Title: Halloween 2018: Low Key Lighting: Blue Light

Hey folks, how you doing? Dave McRae here. Okay, in this video, let's talk about some of that low-key bluish lighting that I have been wanting to see in this new Halloween 2018 film. What I have done is I have taken some images, some screen captures from that first trailer, the Michael Myers-centric one, and I have taken those images and I have played around with those images in Photoshop and in some of my video editing software to try to mimic some of the lighting that I would have preferred to see. Now, you have to keep in mind, this is, generally what I'm talking about. I don't have the raw footage, okay? So I am color correcting an image that's already been color corrected. Okay, so I don't have the raw footage. It's not like I'm in, the editing room and they've walked in with the dailies and I'm able to take that raw image that's just come from the camera so you have to keep that in mind, okay? So I've done the best I can with the screen captures, all right? Just to kind of give you that idea of what I would have preferred to see that is very, reminiscent and capturing that spirit of that lighting, that low-key lighting, that bluish lighting. Low-key lighting is so important when you want to create mood and atmosphere, okay? It's that balance between, the shadows and the darkness and how you execute those shadows. High-key lighting is much more vibrant and bright. Daytime is high-key lighting. But Michael Myers, because he was the shape, because he was the boogeyman, and because this is a sequel to that original movie, I was really hoping to see, and it's not that we're not going to see it. Maybe we will. Maybe they're leaving that for the movie. I'm not saying we're not going to see it.
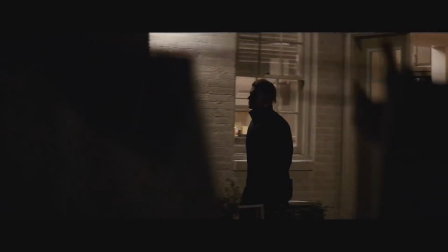111s
And I saw pieces of it in the trailers, little tidbits of it in both of these two new Halloween 2018 trailers. But I was looking for that blue light, which obviously it doesn't appear that we're going to get.
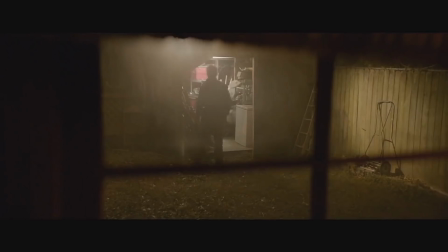125s
You certainly can achieve low-key lighting and other color temperatures, but it's so important to have that bluish light, that blue light that was so prominent in John Carpenter's Halloween. And there are very specific reasons for that, which I will mention in just a couple of seconds.
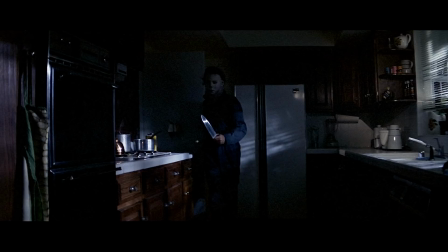140s
But first, I am going to throw 3 images up on the screen, the first of which I have on the screen already, from John Carpenter's 1978 film. And I want you to pay close attention to the overall feeling you get when you look at these 3 images.
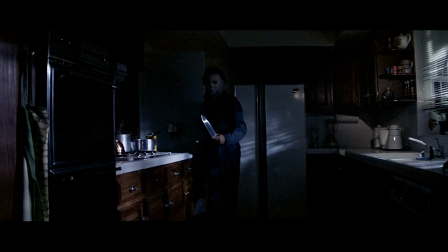154s
I want you to pay close attention to the color temperature. I want you to pay close attention to the low-key lighting in terms of the light and shadow. The first image on the screen, of course, is just a couple of moments after he punches his fist through the door, and Michael Myers is chasing Laurie Strode through the Wallace's kitchen. And this isn't, all that bluish, really.
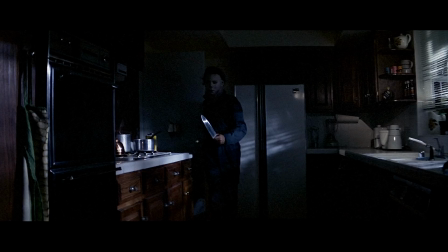173s
There are other moments in the movie where it's utilized more, but it certainly has a very coolness to it. There's a coldness to the lighting of this particular scene, which I absolutely love. You see some of the light, shining off of the knife blade.
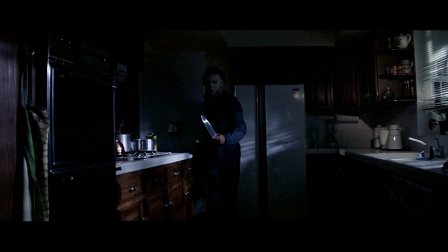188s
You see some of the shadows across the refrigerator in the background, certainly on the countertop to Michael's right, but his mask is in complete darkness with just a little tinge of that whiteness showing through. Just awesome shit. And there's a coldness about this entire shot. Now, let's go to the next image here,
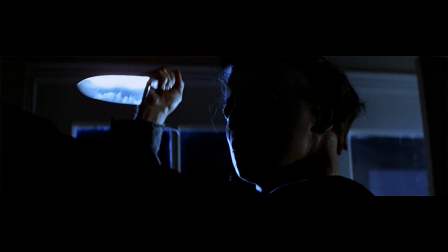207s
which is just a couple of seconds before Michael Myers impales Bob onto the wall with that incredibly strong kitchen knife. Holds up like a 180-pound man. But anyway, look at this image. Not just the camera angle is great because we're at a lower angle, which makes Michael Myers,
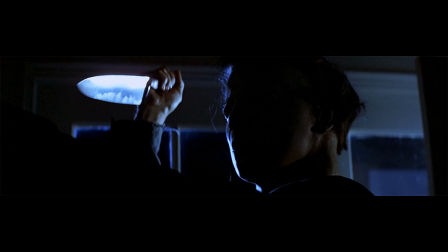225s
gives that foreboding dominance, that presence that we want in the boogeyman, right? But look at the low-key lighting, the bluish, the mood and atmosphere that is created with the light and shadow in this image is absolutely fantastic.
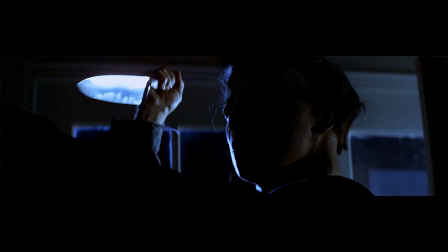239s
You have that bluish light on the right side of Michael's face, just lighting him up ever so slightly.
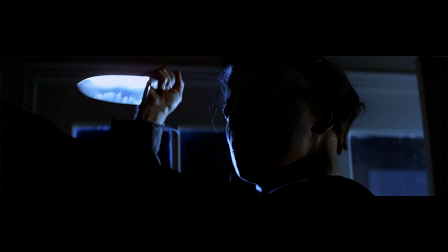245s
You have the knife, that knife blade, that sheen from the knife blade glistening in the light. But this whole image, this image here has a very coolness to it, a very coldness to it. Even on the doorway behind Michael on the right-hand side over here, you can see that there's this coolness, there's this coldness to this entire image.
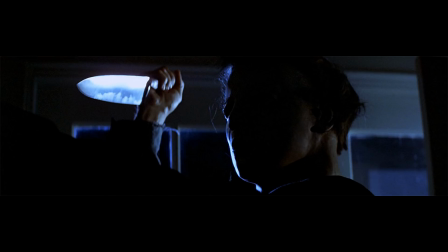265s
And what do people say about people who are void of emotion? People who lack empathy, people who lack sympathy, people who are not showing any sort of emotion whatsoever. What do we say about those people? They are what? They are cold. They are chilly.
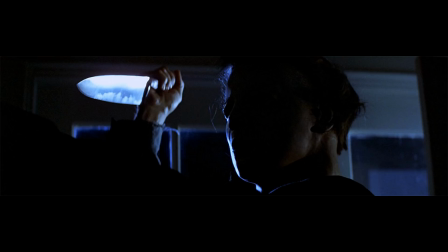282s
There's something so cold about that person. Hey, dude, why do you gotta be so cold, man? Why do you gotta be so cold, right? Michael Myers, the shape, the boogeyman, if you will, is the absence absence of character, the absence of motive, the absence of rhyme or reason. There is no rhyme or reason for doing what he's doing.
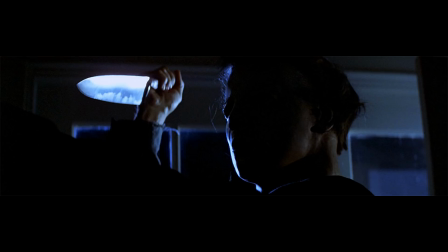300s
He is the epitome of evil. He is cold and calculated. And when you light the scenes like this, the nighttime scenes that he's in, when we're at close proximity to him, when you utilize that low-key lighting and that bluish light, coming from outside, which is no doubt probably supposed to be moonlight,
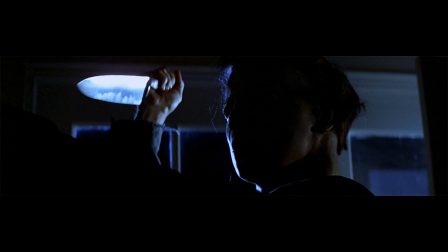319s
but when you utilize that bluish, a little bit of white light there as well, it gives that coldness to his character, which we want. We want that chilliness. He is the absence of any sort of emotion. And from a psychological, subconscious level, that is being translated to the viewer when you're watching this movie.
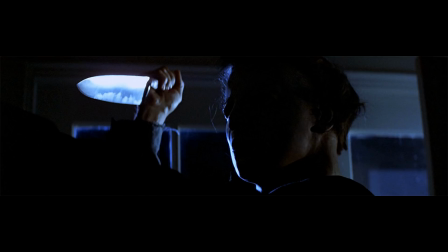339s
You may not realize it consciously, but that absolutely is being translated from a filmmaking perspective, from an artistic perspective.
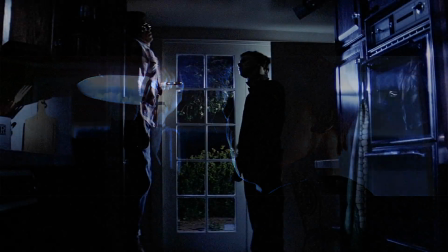347s
And it's just brilliant. I love it. Now, when we go to the third and final image here, there are many images I could have chosen, but I just chose 3 because, these will do the trick.
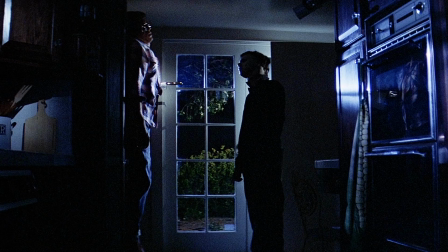356s
We have Bob impaled onto the wall by the butcher knife. I love how the knife, has its own sort of light, and Nick Castle as Michael Myers doing the famous head tilt, admiring his work. But again, look at the overall feeling that you're getting with the lighting.
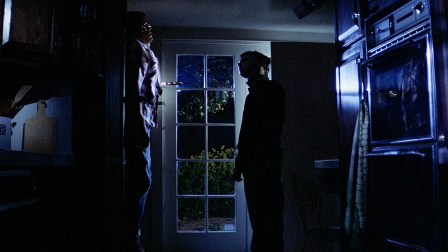373s
The light and shadow and the contrast is fantastic. There's that coldness. Look at the light on the oven and on the cupboard behind Michael Myers, just slightly to his left, your right. I mean, there's that coldness to everything, right? It's chilly. There's nothing really warm or inviting about this scene at all.
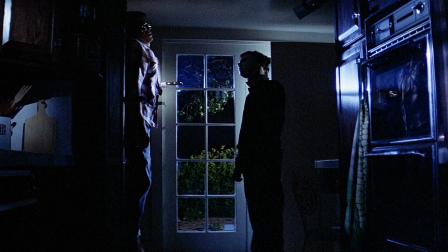392s
You could take Bob off the door and you could remove Michael Myers from the frame as well. Take Michael Myers and Bob out of this image. Pretend you're just looking at the back door. There's nothing really inviting about the image still, right? There's nothing, cozy about it. There's nothing inviting about it, right?
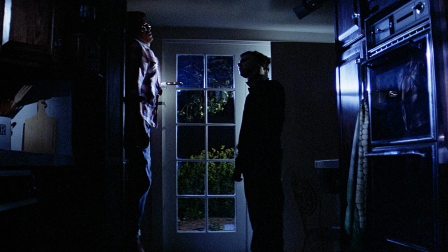409s
You remove Michael and Bob and the lighting still conveys chilliness, coldness, right? There's something there. There's something lurking in the shadows not too far behind. And that's why it's so important to utilize that blue, crisp,
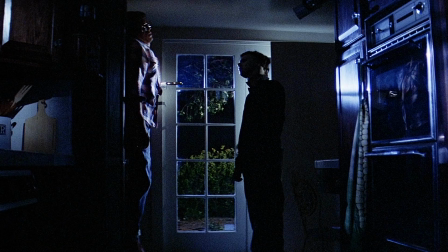425s
coldness light when we're talking about the character of Michael Myers and the shape. He is bringing that coldness to you. He is like the wind, that chilliness that comes through.
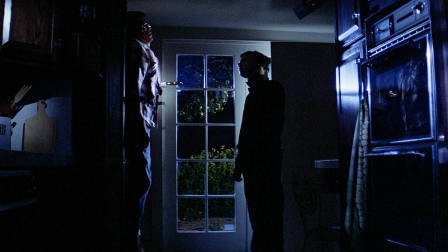440s
Now, what I'm going to do is I'm going to take the image you currently see on your screen, I'm going to duplicate it, okay? Put one right on top of the other, move it over to the left side of your screen, okay? Then on the right side of your screen, at the very top right, I'm going to take an unaltered,
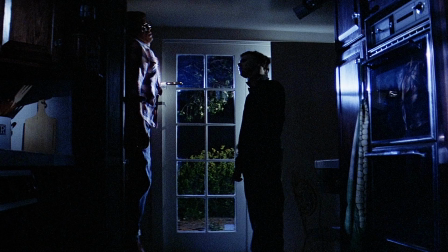457s
untouched screen capture from the current Halloween 2018 trailer. I haven't done anything to it. I've just taken it right from the trailer. And then below that, I'm going to show the exact same image, but with some tweaking to what I feel is more in line with what I wanted to see.
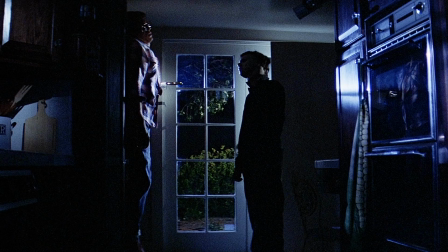473s
Now, again, keep in mind, okay, that obviously, I don't have the raw footage, okay? I am color correcting an image that has already been color corrected in its own right. So there's only so much I can do without actually having the raw footage.
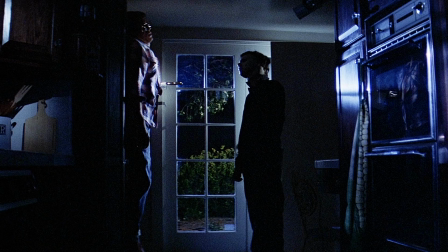488s
But I think I've done a, decent enough job that you're going to get the idea, at least, of what I'm trying to convey.